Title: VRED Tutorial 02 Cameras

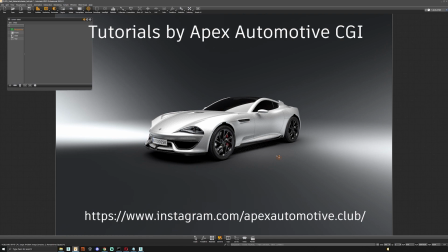So now we have the car in the scene, and we're going to talk about different types of cameras and how they can affect the way the car looks, especially if you're rendering without a backplate, for example, in a studio like we have here. So we can take a quick look at the camera settings by default.
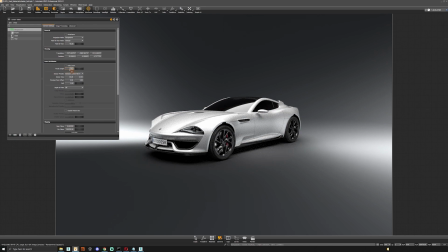The most important thing, by default, the camera focal length is here. It's set to 28 millimeters, also just under 29 millimeters. Now that's, in my opinion, pretty wide for a car, I guess.
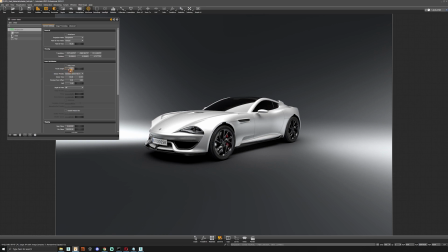But it's always down to personal preference, and I usually prefer 35 millimeters.
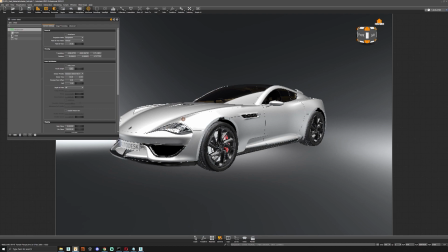So it's only a little bit more, but it makes the front of the car look nice and long and nice and mean.
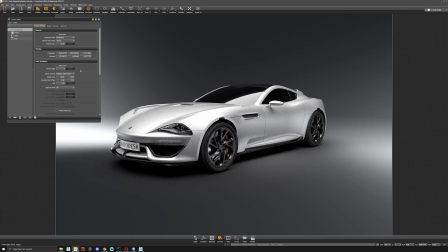So and also like a 55, which again it's sort of,
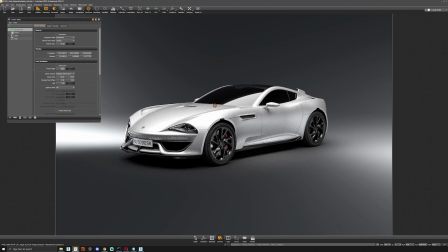it gives that sort of long sort of nose in the front, and then a nice compact rear.
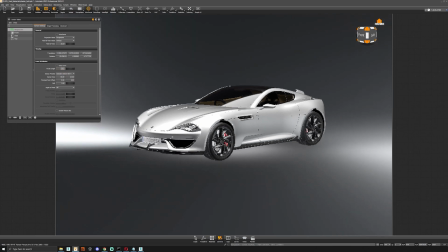And then we can go up to 85. You can see now the car is getting a little bit more compressed, especially around the front here. It's looking a bit squashed compared to the rear, as it's more in the center of the lens. And if we say go, for example, 105, you can see
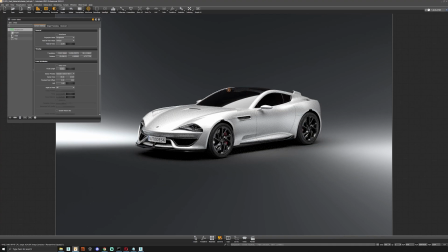again the front of the car is just becoming a little bit smaller, and it looks a bit funny.
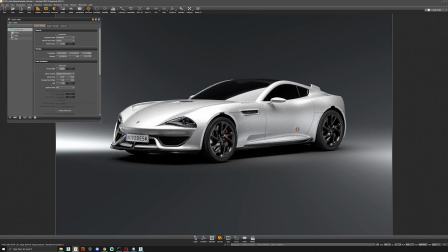If you look at the front wheel and look at the rear wheel, they look quite big and quite small.
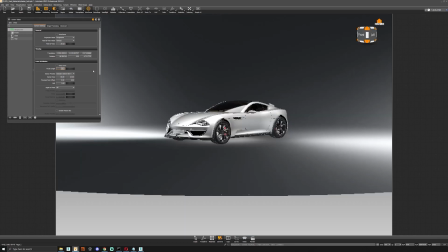So I think for this one, maybe 55 is looking good.
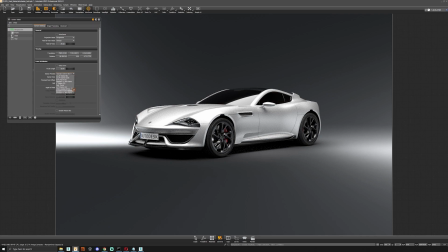And you can change here all the different sensor presets. So if you shoot a backplate with a APS-C, like a crop sensor, then you can adjust it to this and match it there. So, and of course with this we have like clipping.
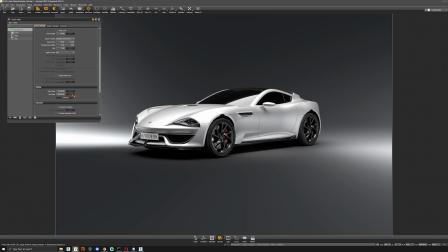So if there's objects in front of a camera, so if you're doing an interior shot, for example, you can use the clipping to basically just cut away objects that are too close to the camera, but you want to see maybe a bit more of the car, and then you don't have to hide any geometry.
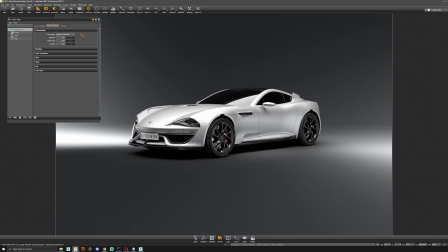One thing I do like in the newer versions of VRED is that you have your nice tone mapping. So we have physical camera, and personally I prefer to use filmic.
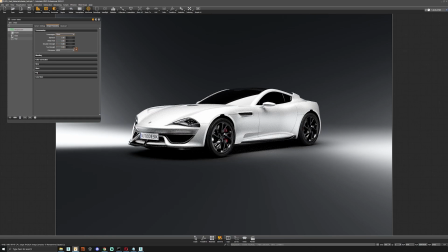It just gives a bit more a natural feel to the image. And of course you've got now ASUS color space, which for now we won't talk about because it's a big complicated subject in itself, so we'll just stick to sRGB. And of course you have fog, and you can play around with this,
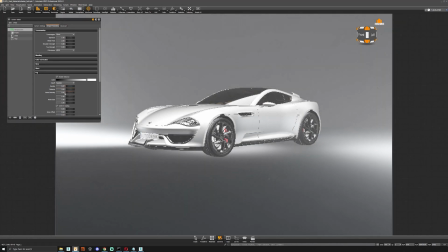if you want to add some fog effects in there, and a bit of noise like this, something like that.
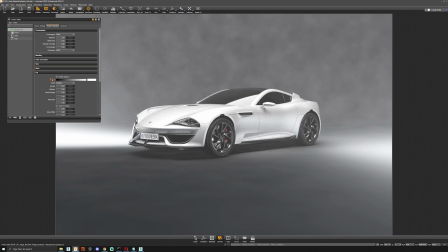And you could play around with this, make some nice cool things.
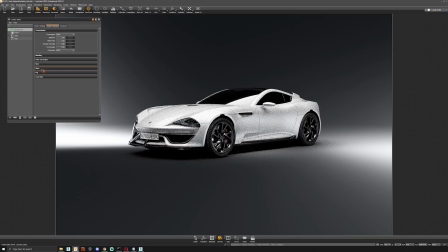Of course you have glare, so in a sunny day or the weather's lights on, you can this is a bit
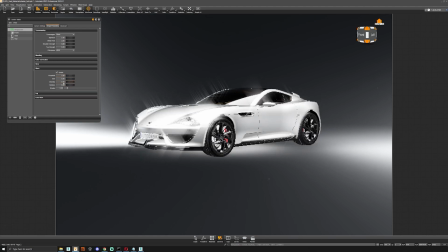too much, but we can bring that down and maybe take down the threshold, so it's only sort of lights, strong lights. But you can make some really
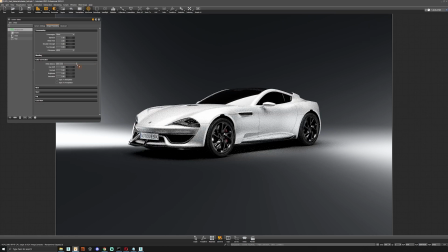nice effects with the glare, and of course the glow, and there's basic color correction, so you could make it warmer or make it a bit colder,
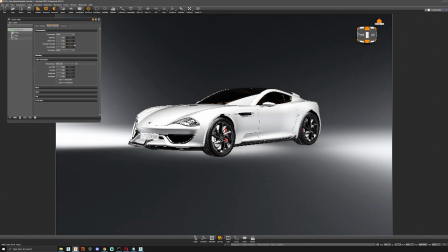add some more contrast and brightness, saturations. But you can also do that with this, so it's fairly good.
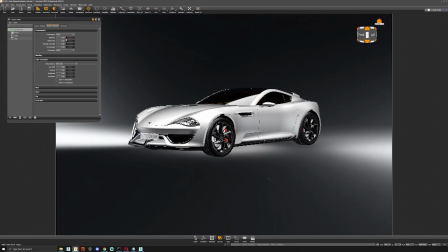And, you can play with the exposure.
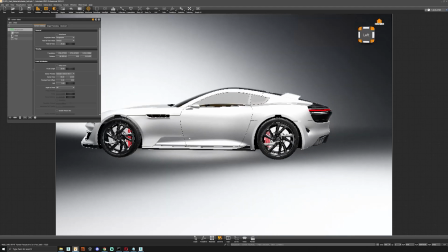And so I mean, personally I prefer, like, for example, the rear shots.
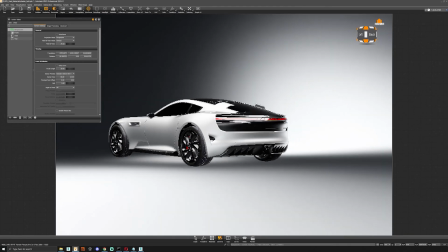It's probably sort of like my favorite sort of rear quarter. It's sort of the lower you go, the bigger, if you want a
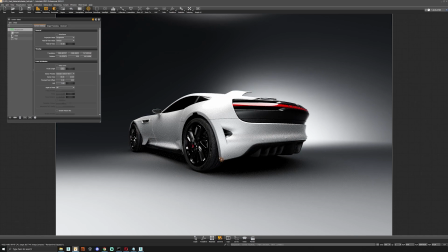big sort of action shot like this, you'd see it probably more on a front of a car magazine. And you can play around, and if you want to go really really crazy, then you can do something like this.